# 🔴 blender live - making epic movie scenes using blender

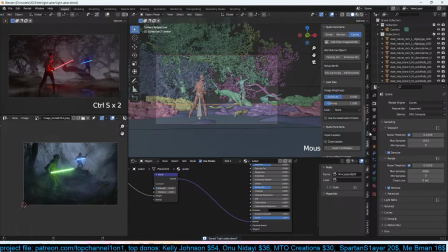(26:19)
Now we can add some trees in the foreground as well.
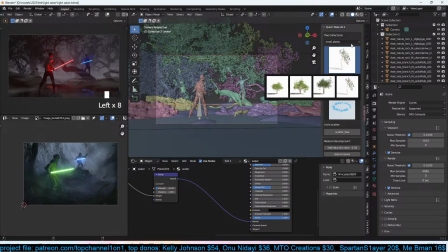(26:26)
By the way, the Discord channel is open if you have any suggestions on what we can do,
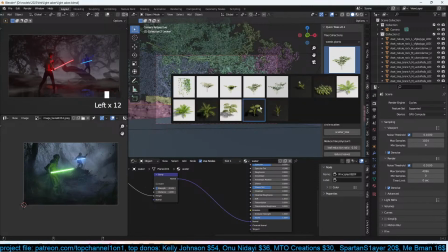(26:31)
and I think I'm going to check it because it's been a while since I checked Discord,
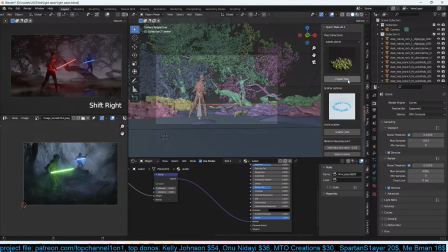(26:38)
so maybe if you have any suggestions you can add them there.
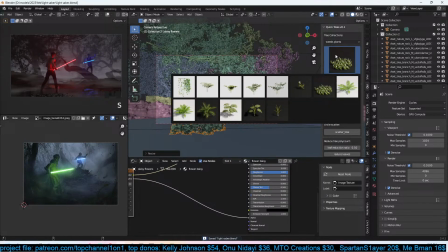(26:48)
Hello, Hush. How are you?
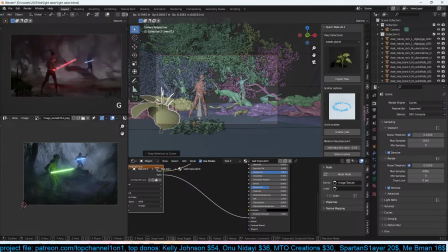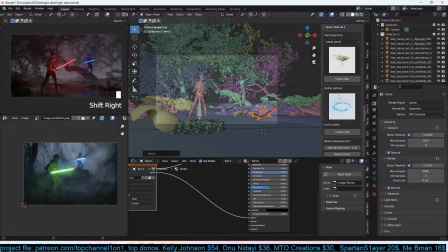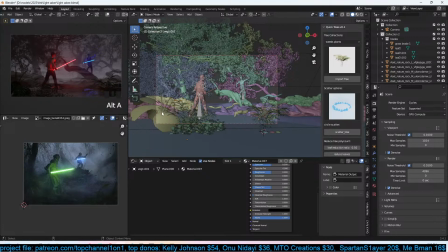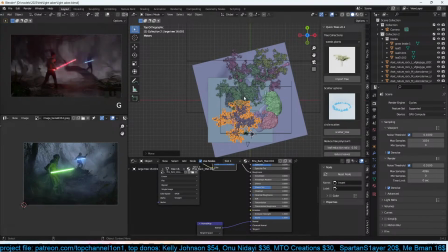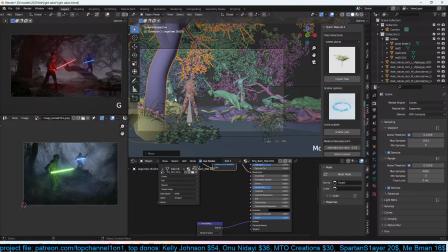(27:34)
We want to frame other characters so that they are mostly in focus. They are the main focus of the scene. So that's why I'm trying to hide the others.
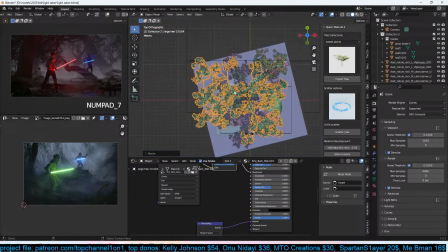(27:53)
Set up the composition so that we don't see a lot of things.
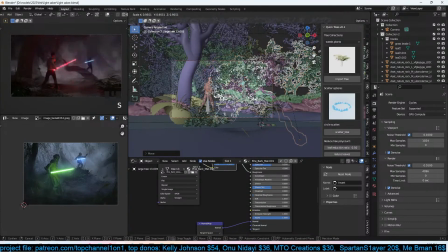(28:00)
We don't have a lot of empty spaces because that could take away from the characters.
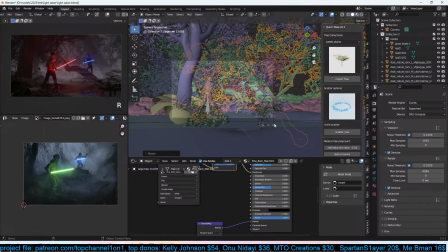(28:12)
254 lyrics. Hey, straight from Kenya. I'm a huge fan. Please advise on adding as a Blender Pro. I've tried all means with all forms of consistency, but ain't working out.
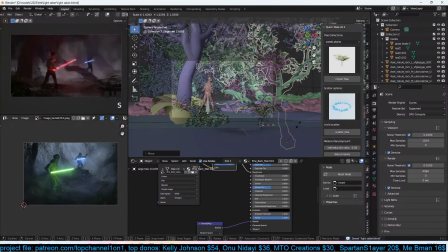(28:25)
It's usually about finding the right niche. It can be, even when you start making money, it's not consistent.
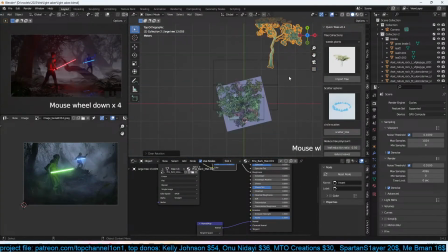(28:34)
So sometimes it's just that it's about timing and hoping that you're among the,
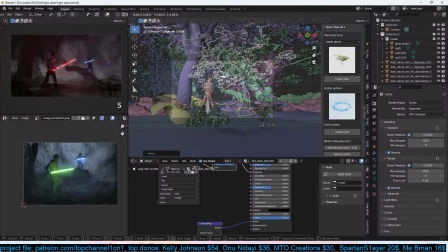(28:50)
I don't know how to phrase this. But just keep trying and see. Try to find other means you haven't thought of that could make you money.
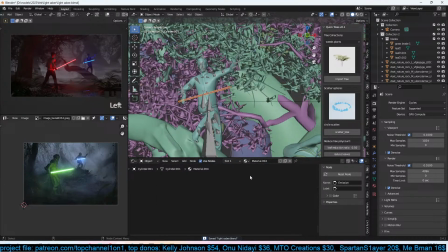(29:02)
But yeah, it can be hard. It can be hard to earn from art. It's not just you.
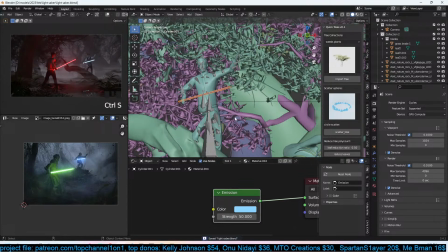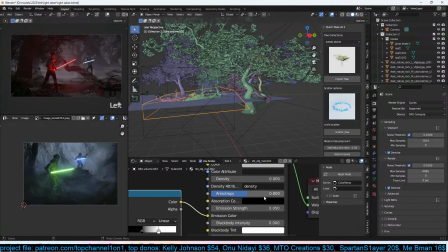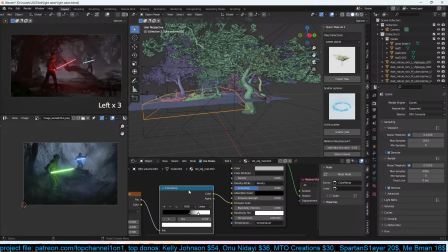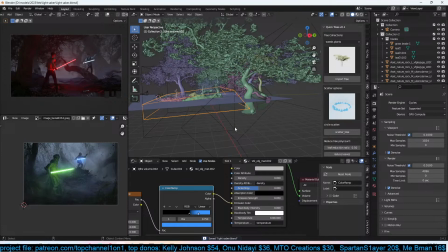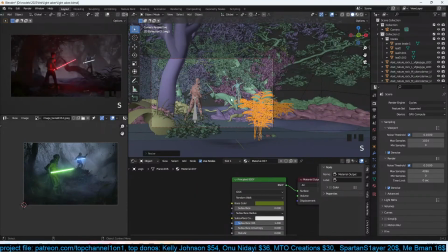(30:02)
Okay, need more detail here because I want to create some form of silhouette here.
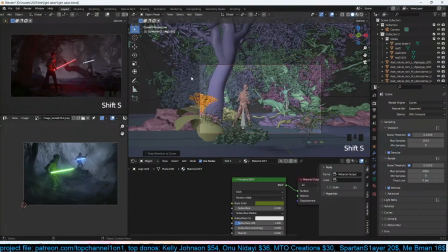(30:12)
Sorry, vignette effect here without jumping into a compositor just yet.
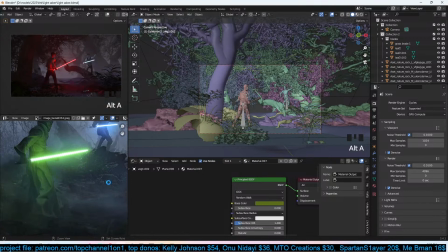(30:22)
Let's see. Let's look at this in full view.